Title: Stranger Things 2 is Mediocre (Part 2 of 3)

The best way to prove this is, for one, the fact that the Duffers actually tried to remove it from the episode, which means that they had a certain feeling that it didn't work, but I think either just left it in because they'd shot the footage and felt like they had to flash back
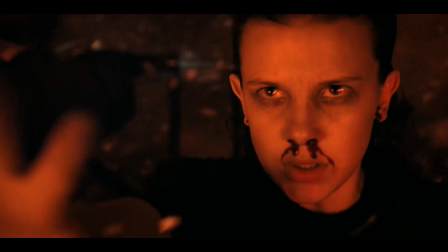[33:11]
to something, or they couldn't put their finger on what it was. The second test is the fact that you can actually just remove this in editing and it doesn't change the scene at all.
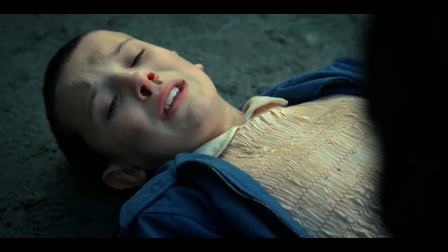[33:19]
Nothing 11 flashes back to actually changes what she does in the finale.
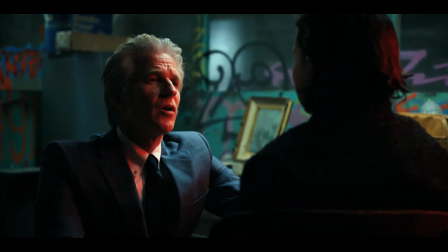[33:26]
When she's closing the gate, she doesn't like flash back and then change how she's gonna close it or something.
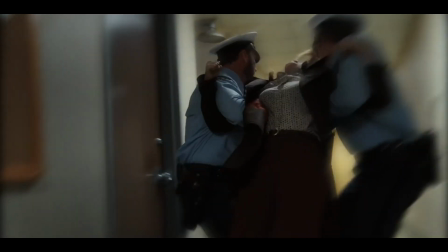[33:32]
She just has like irrelevant flashbacks as she's closing this thing.
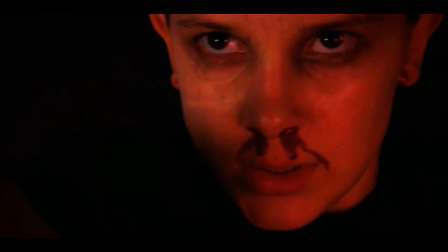[33:37]
It's completely pointless. You can literally remove it. Watch. Here's it removed.
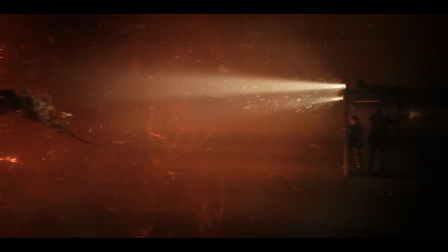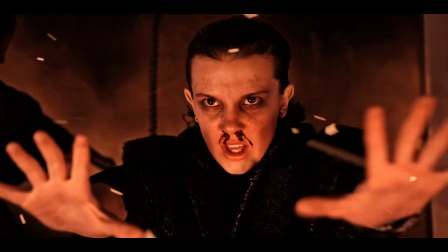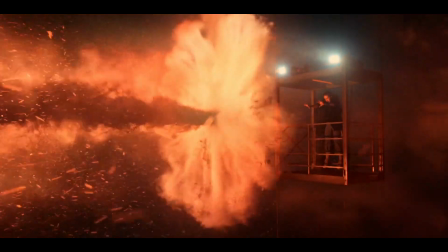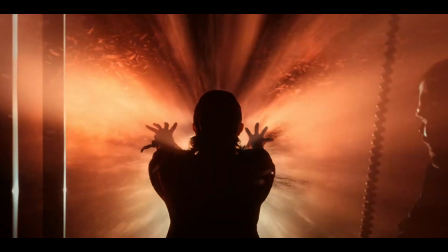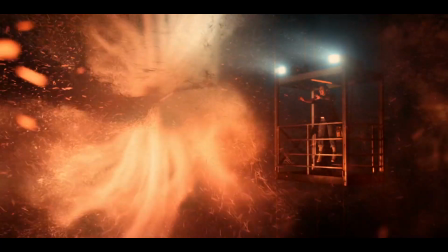[34:02]
It's the same fucking scene. What we're being reminded of has nothing to do with this shit.
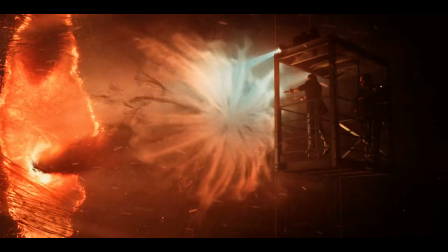[34:07]
It's literally just there to, like, convince you that maybe something's going on when it really isn't.
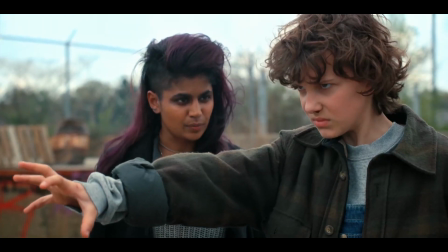[34:14]
I guess this is also meant to be a callback to 11 using her anger to fuel her powers, in which case, that's the payoff.
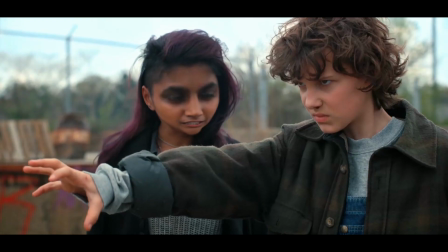[34:22]
The grand reveal of your season is, hey, try being angry when using your powers.
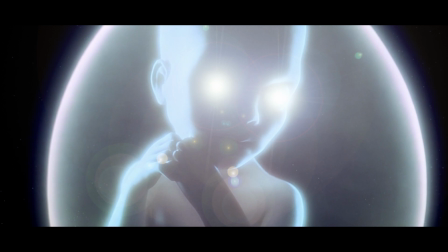[34:29]
Holy fuck, what is this ascended level wokeness?
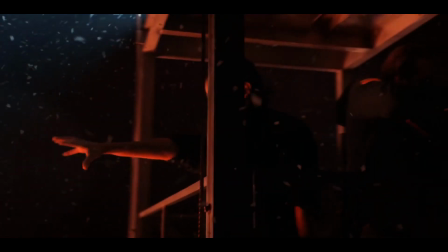[34:34]
Fucking riveting. The other problem is that we've already had this scene before.
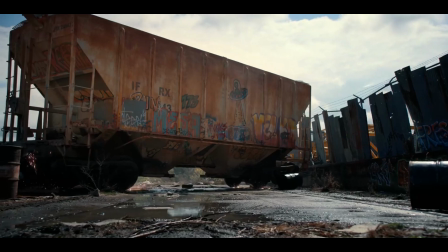[34:39]
We've already seen 11 using her powers on this train, and now she's just doing it again.
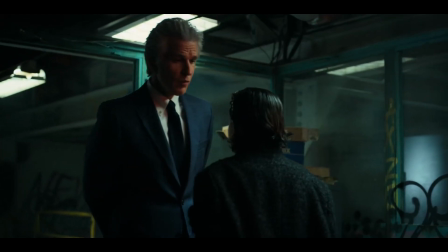[34:45]
Again, compare this to Empire.
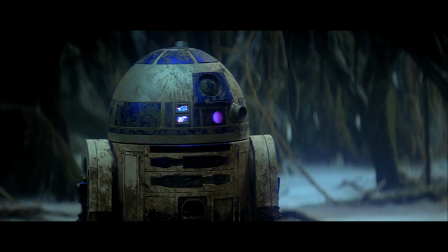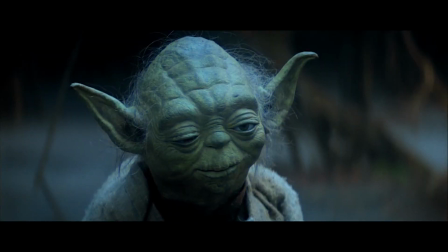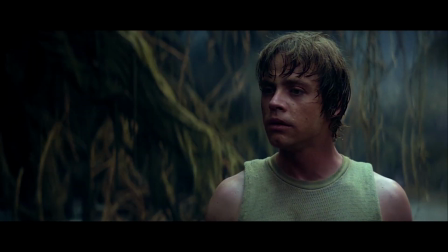[35:00]
There's a reason they have Luke fail this, because he still has things to learn.
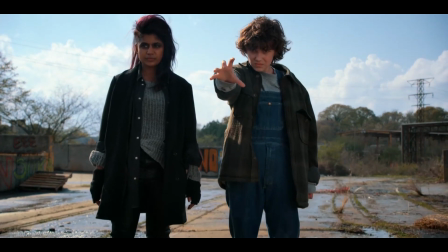[35:05]
11 already perfected this 2 episodes prior, and in about 2 minutes.
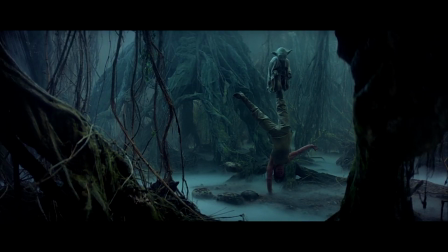[35:10]
Luke, on the other hand, spends almost all of Empire training, and he still couldn't do this.
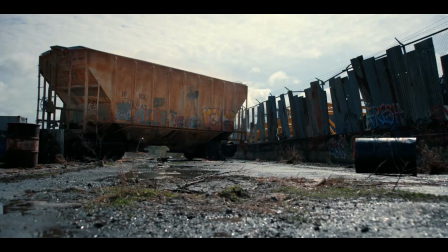[35:15]
You think maybe cramming all of this stuff into a single episode when it wasn't
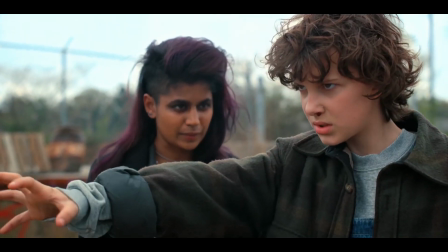[35:19]
relevant before or after is a kind of bad idea?
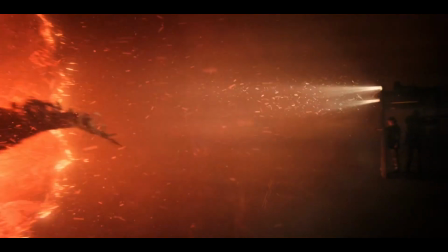[35:24]
Maybe? I realize that a lot of this stuff is floaty and theoretical and hard to pin down in reality,
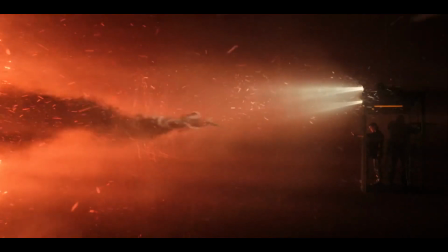[35:33]
but it's the source of that feeling that something just isn't right, that it just isn't hitting the correct emotional note.
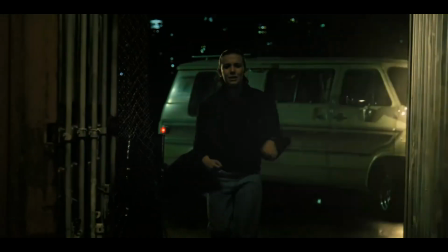[35:41]
Even with the outstanding practical and special effects, stirring music,
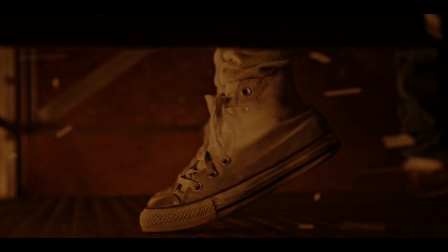[35:45]
and a full throttle performance, something just rings hollow here.